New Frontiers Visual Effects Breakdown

According to YouTube, I haven't posted enough. They want me to post more content. So consider this content. But I'm not going to waste any of your time. We're going to get right into it.
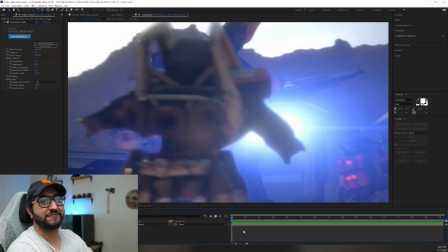So I want to talk about some of the VFX from New Frontiers.
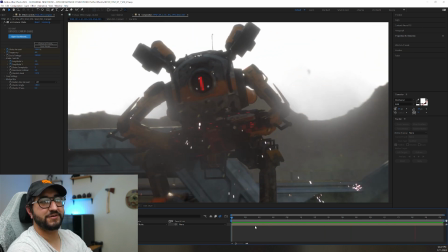So this is a VFX shot that I just finished up. It's a pretty short one.
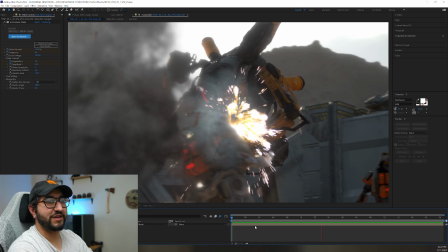I wanted to get something that didn't really give much away, so just shooting down some Reapers and Stalkers in Titanfall.
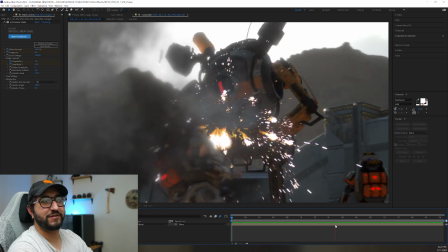But I wanted to get into like how the VFX are done.
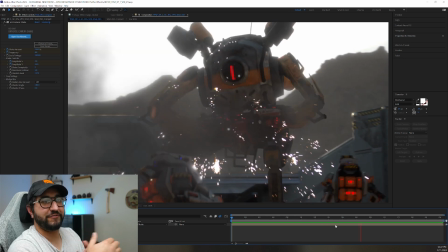They're not 100% final on this shot because a lot of the finalization of the VFX actually ties together in the color grading,
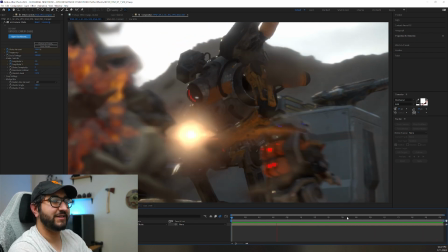but this is like a really good baseline to be at when going into that stage.
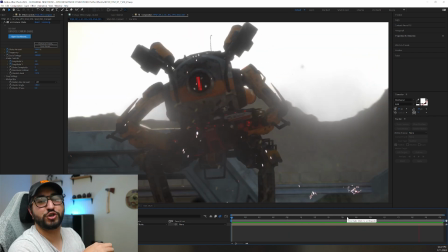And I kind of wanted to show you the tricks and hacks that I use for this.
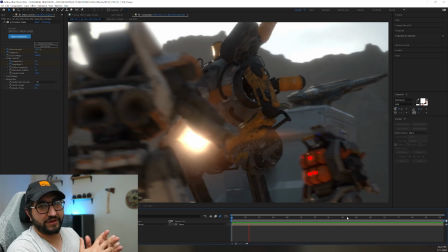So one of my mindsets in like creating this whole thing is to not do everything solely in Unreal Engine.
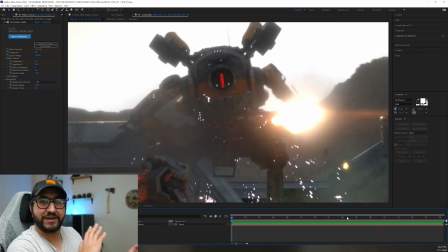Instead, I'm doing, like a more traditional movie pipeline across the board.
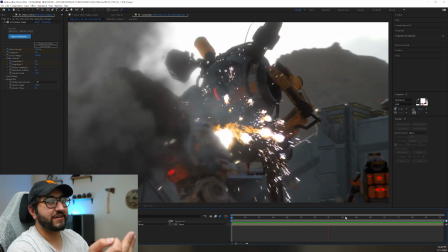So, this scene has a lot of classical VFX tricks on top of footage that's just the rendered
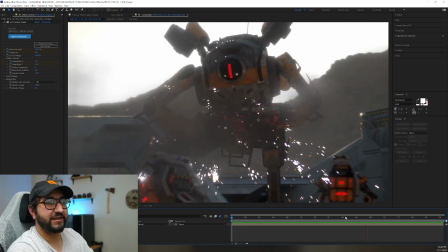animation, background and lighting and all that, along with some stuff that I planned beforehand.
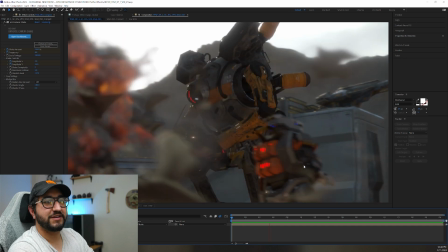So for example, like this Reaper and this Stalker, in the animation phase, they just blipped out.
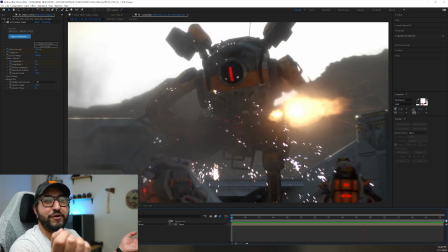They disappeared because I knew they were going to blow up in their entirety just to make it a little bit more visually interesting.
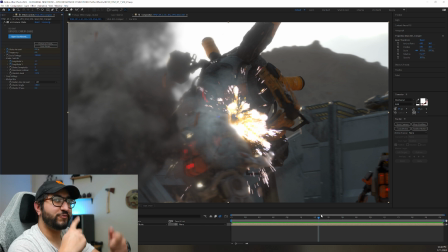Starting all the way back out here, we'll reverse engineer this whole thing.
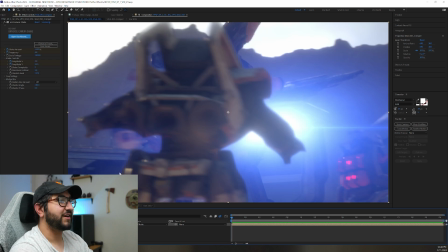So one of the things I like to add for especially like destructive things is just adding camera shake on where things really hit.
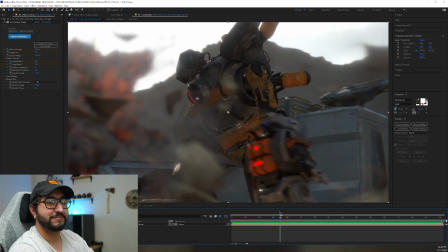So obviously like anytime, these giant Titan machine guns are firing, which yes, it's a North Star holding an XO16.
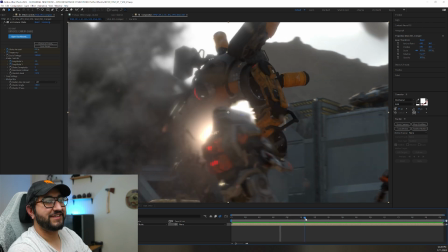Part of the story. But with that, like every time one of those fires, there's going to be camera shake.
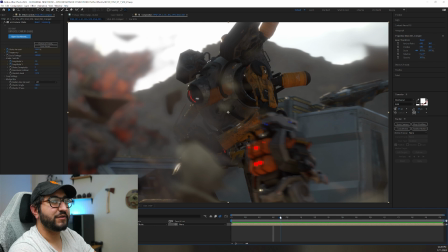So adding that in, adding, some shake every time there's an explosion,
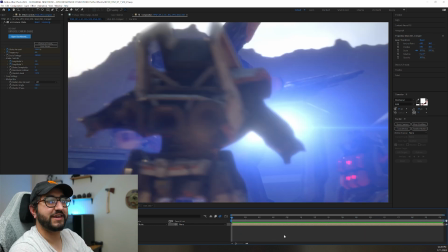all that just helps tie the whole shot together so it doesn't look overly smooth.
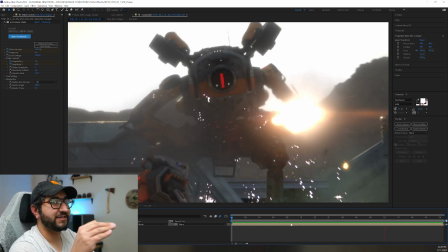So that's kind of the final touch that a lot of these VFX shots go through when they're dealing with,
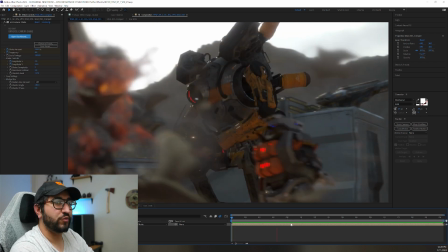something heavier that the shot just needs more weight added to it, because otherwise this is just a smooth camera move.
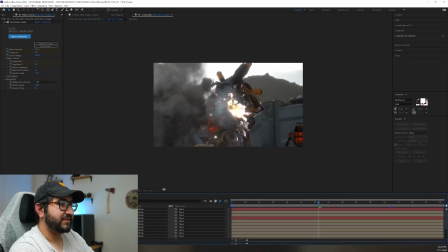So let's dive right into here. This is where all the comping takes place.
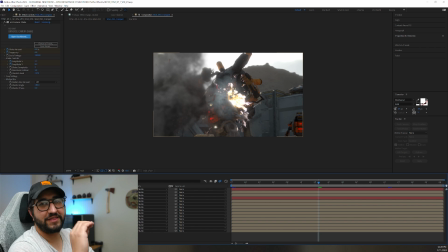So essentially every one of these layers in here, they each have, I say layers and my face is in the way.
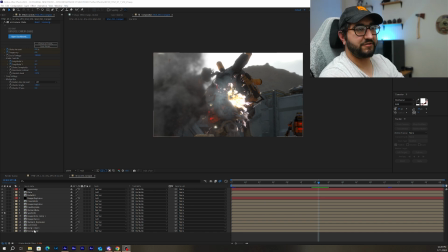Let me move my face. I'll go up here. So every one of these layers right here, these all have things comped inside of them. So in some cases that might be smoke. For example, like the smoke coming off of the XO16 is all in its own comp.
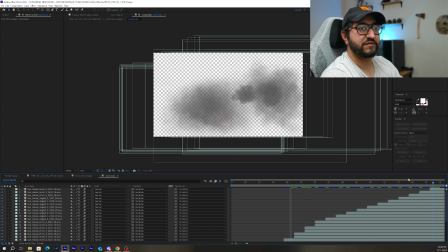So in here, it just kind of travels and moves, with it.
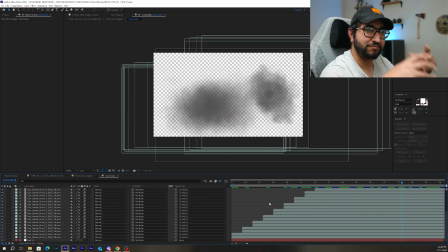But then, so I don't have to deal with all these layers, I just break them all down into a single composition.
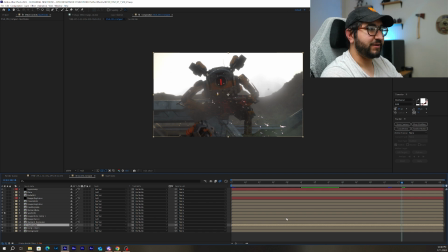So in here, they're just one layer that I can, tweak and manipulate. So that's pretty much the case with every one of these.
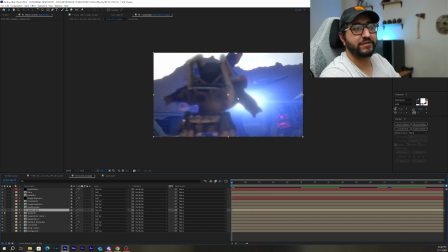Some of these are rotoed out layers, which essentially means like when there's elements happening behind something, this layer is in front of it. So it's essentially been cut out and put back on top so we can put stuff behind it.
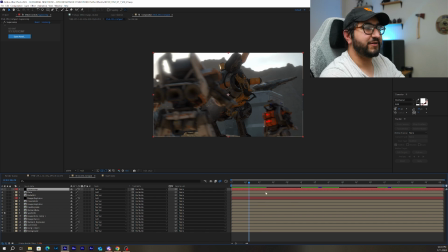So that's essentially what all these layers are. Now to get into the meat and potatoes of it, all these are tied together in this layer called Super Comp, which is a tool from a Giant, which is a life and time saver. It just makes everything infinitely better. So I'll show you kind of what this looks like with that turned off.
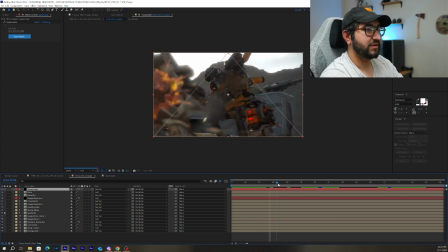We'll find kind of a good, so we'll go forward a couple frames. Kind of when there's like some kicked up dirt, that looks nice. Right about here.
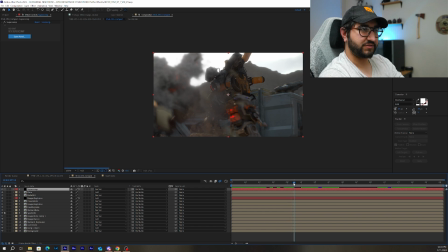We'll go just to when the muzzle's firing. So if I shut off Super Comp, that's what the shot looks like. So everything like feels really flat and not really integrated. When you turn the Super Comp on, it just starts to blend everything together in a much nicer way.
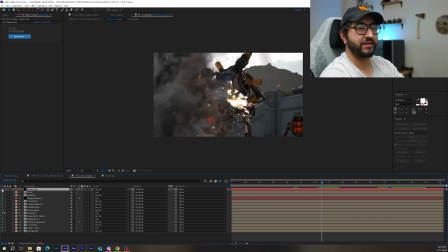Yeah, so like this is with it on, that's with it off. So it just ties things together really nicely.
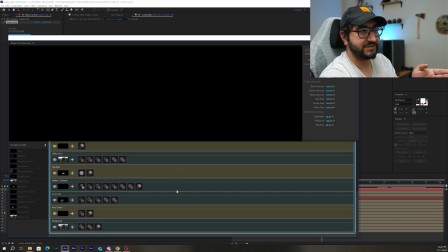And I'll show you real quick what that looks like. So it essentially looks exactly the same, just in here you're stacking effects on these layers.
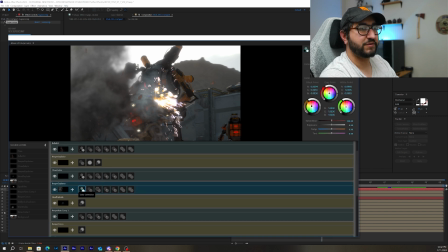So you can do everything from doing light wraps and glows to, using color correction to make the asset match the background a little bit nicer.
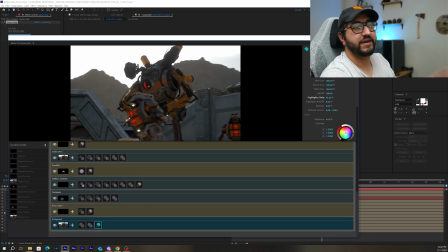So tons of, little tweaks that happen in here. I like to add the tiniest bit of glow to the render itself, just so that it shows itself more in the background of all the layers, if that makes sense.
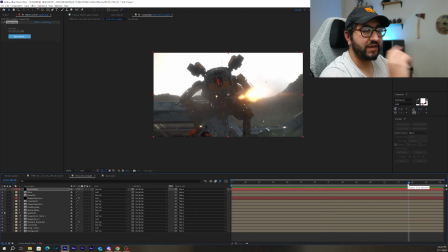So that's super comp. And the last thing I wanted to show is how I do the muzzle flashes. So the muzzle flashes are combine two things. One is another Red Giant plugin called Bang,
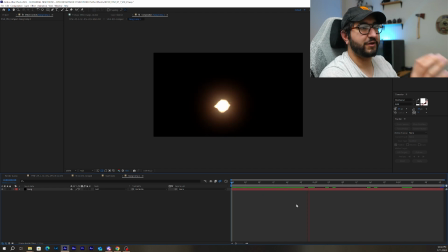which is like the greatest plugin ever created for VFX artists.
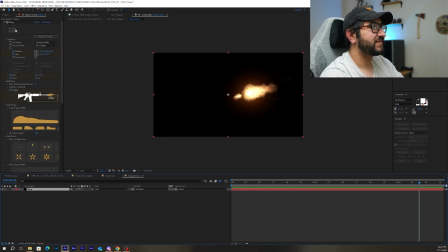So essentially what it does is it gives you kind of this UI, and you can position the muzzle, you can position the barrel of the gun like anywhere in your scene. You can even, select this point away option.
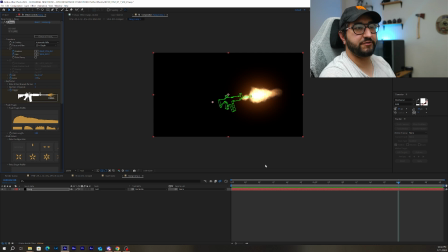It's going to give you something different, but it's going to procedurally generate a new muzzle flash every time the gun fires. So you don't need to reuse assets, and you control everything from the shape of it, to kind of have these nice keyframe options. That's probably not super. Oh, that's on the pedals.
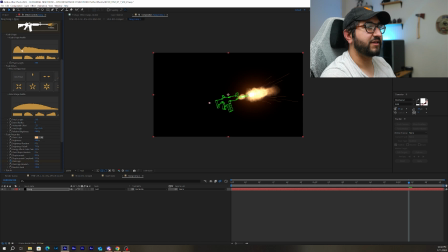That's why. So if I drop one of these down, you can already see that it's just updating and changing based off of that. And then they have this flash age, and then with the sparks, I really love adding sparks into, every single shot.
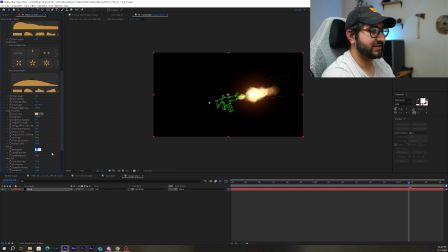So you can dial back how much those are actually going to affect. I love having sparks in the muzzle flashes. I just think it makes it that much cooler, and it makes the gun feel bigger when you're dealing with these larger weapons.
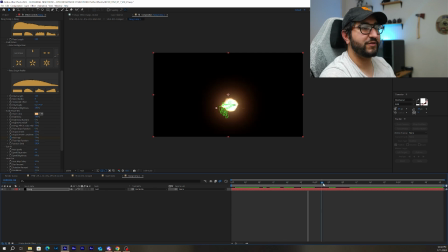But it's not that just by itself, because even though this looks great and for a lot of footage it's going to do the job, and even does some nice environmental lighting if you want to use that on your shot. But the other thing that I use
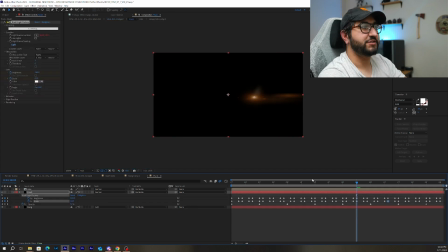is a lens flare, which is another Red Giant. This is just Red Giant all over the place. That's my VFX secret. Use Red Giant. But I use their plugin called No Light Factory,
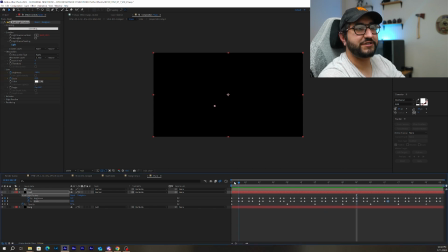which essentially just generates a lens flare, which I've changed the brightness, the scale, and it follows the same position. I even have that same Bang layer in here. It just doesn't activate at all. So as it's moving, it's just copying that same position.
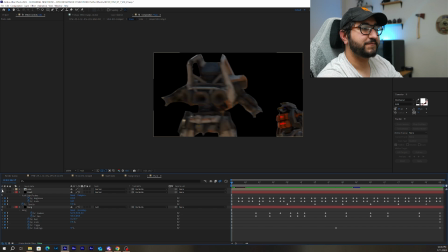And then I'm using one of the roto layers that just has everything that should be in front of that flare. That's in the scene, but it's just turned off. And No Light Factory is using that layer to obscure itself. So it only shows up when it's not behind one of those.
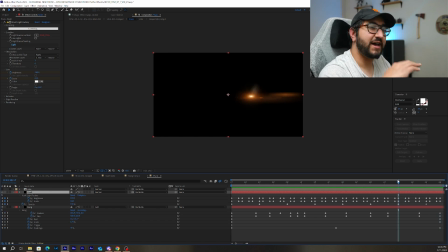But then the layer can sit on top and behave like a flare is supposed to.
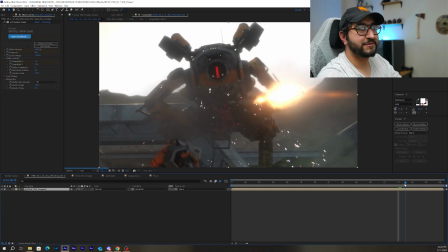So all that combined together, you get something that looks pretty sweet.
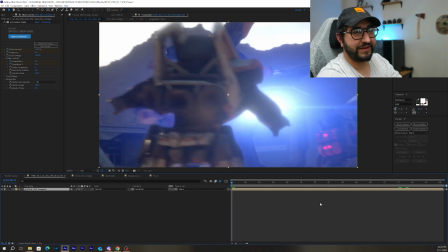And this is 2.5 seconds. It's a lot of work for a 2.5 second shot, but it does that much more to make it feel, more real and look cool.
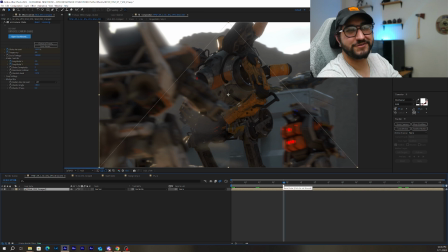So that's really it. Just wanted to show it off.